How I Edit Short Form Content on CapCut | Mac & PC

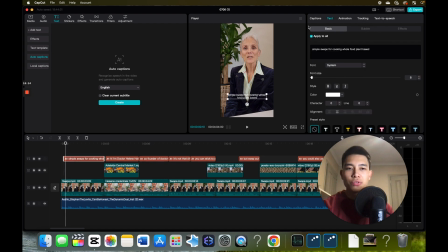495s
Now, what we want to do, we want to make sure it's what we want it to look like. So for this client, I used the bold font. I made the font slightly bigger, around 11, and you can play around with stroke
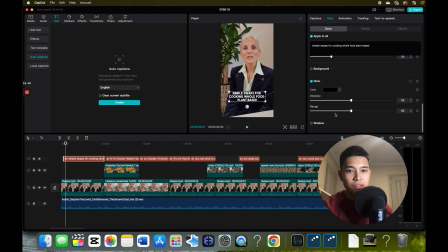515s
and glow or shadow. So if we make it bigger, that's what it could look like. You can play around with it, find a style that suits your brand, and once you have a style, then you can just copy and paste the settings.
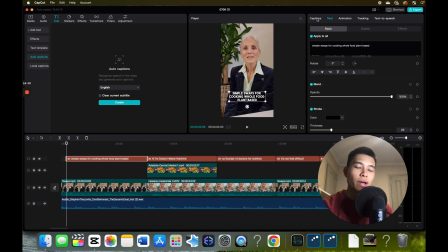531s
So I don't like it when it's on three lines like this. So what I do, I go captions and then I'll separate each caption out. So between cooking and whole, if I want that on a different line, I press enter or return and it will appear on a different line now.
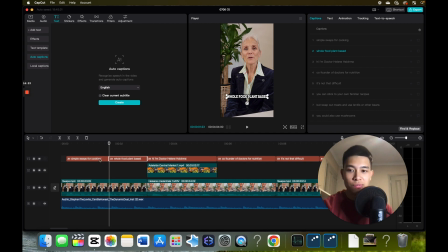549s
And I can do this for the entire video to make each phrase appear on a different piece of caption so that it's more engaging when there are more pop-ups. And also I've noticed that the captions are a bit low.
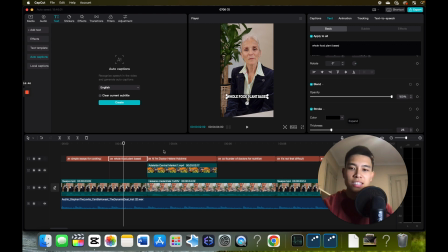562s
So if this apply to all boxes selected, we can click on the caption and drag it up slightly around here. Looks good. And it would apply that for all the captions. So yeah, I'm just going to go and cut the captions up.
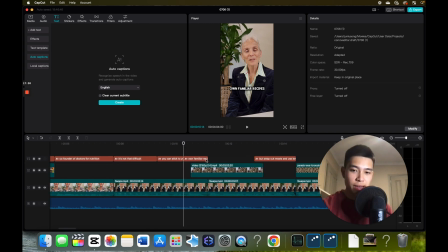581s
Okay, so you get the point. And also you want to make sure that the captions appear at the right place. For example, there, it didn't look right to me. There's a big gap. You want to make sure there are no gaps in your captions.
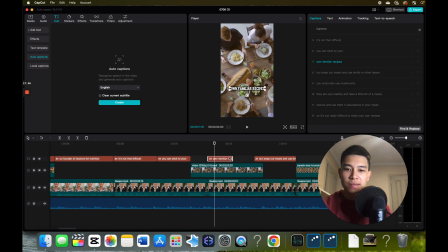596s
So actually own only starts here. So CapCut isn't perfect.
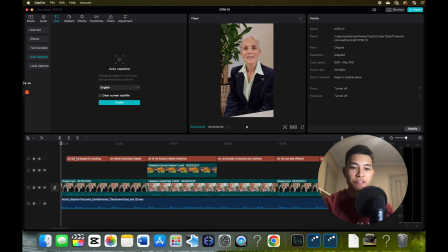602s
Now, something I do for the first frames, what I do, I make this slightly longer and I animate just the first caption because I want to grab attention. So if we go animations, then we go bounce in and then 0.1.
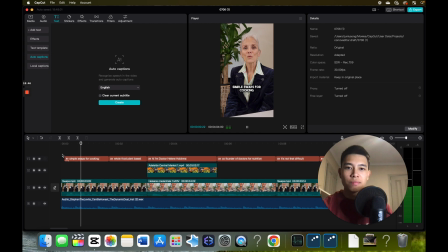622s
So just for that first frame.
Simple swaps for cooking.
So that's what I do. And for the first frame, I actually add an animation as well. I do zoom one. And that hopefully grabs attention as well. I generally make this a bit shorter as well.
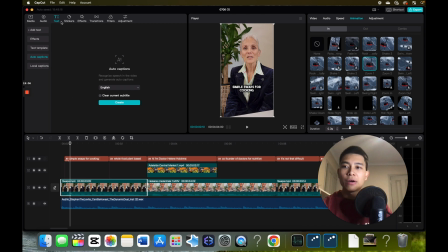639s
And what I can do, I'll usually add a sound effect. So if we go to audio, sound effects, deep whoosh, drag that on.
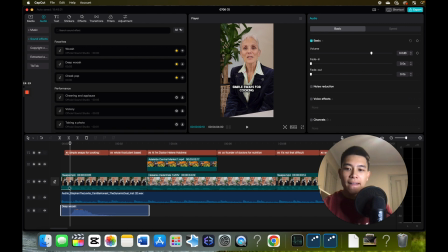650s
And as you can see, it's longer than the transition. So I'll usually make it shorter. And if I drag this dial here, then I can adjust it so it's quite short, drag it to the front, and this is what it'll sound like.
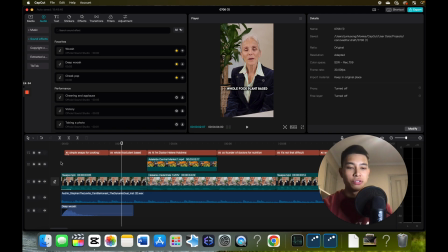665s Simple swaps for cooking whole food.
So that's what I do to try to grab attention a little bit more on the first frame. Lastly, the last thing we can do is add emojis.
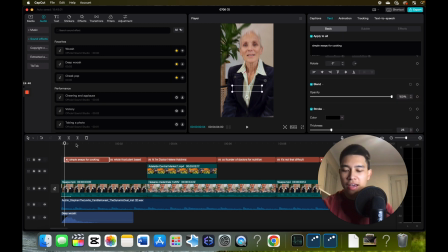675s
So emojis, whatever caption you have, if you Command-C, Command-V, so you get the exact same length of that caption, then delete it, Control Command Spacebar, or just search up whatever emoji you want to use on Google.
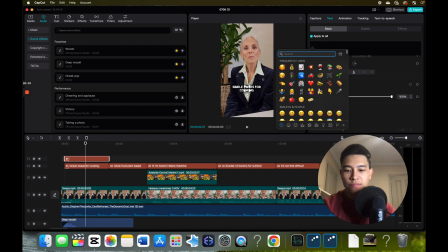692s
Say I want a food emoji, say this one, and I remove apply to all because I'm going to make it larger. If not, all the captions will become larger. Let's make the size a bit bigger, drag it here, and that's what I could do.
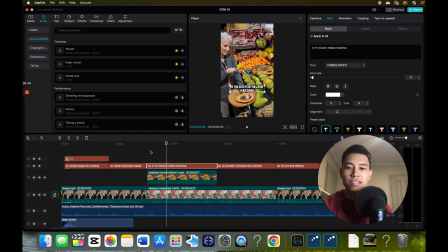710s
Say I want a high emoji here, again Command-C, Command-V, search up a wave emoji, make it larger, make it here.
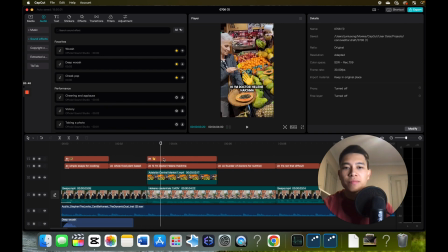726s Hi, I'm Dr. Helene.
You can even animate that slightly.
Hi.
And I could even add a sound effect like a cheek pop.
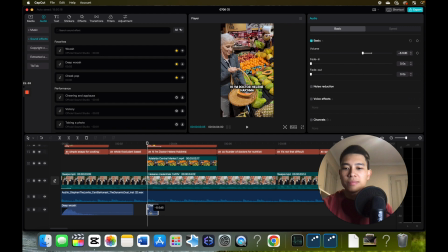741s
And I'll just make the volume lower.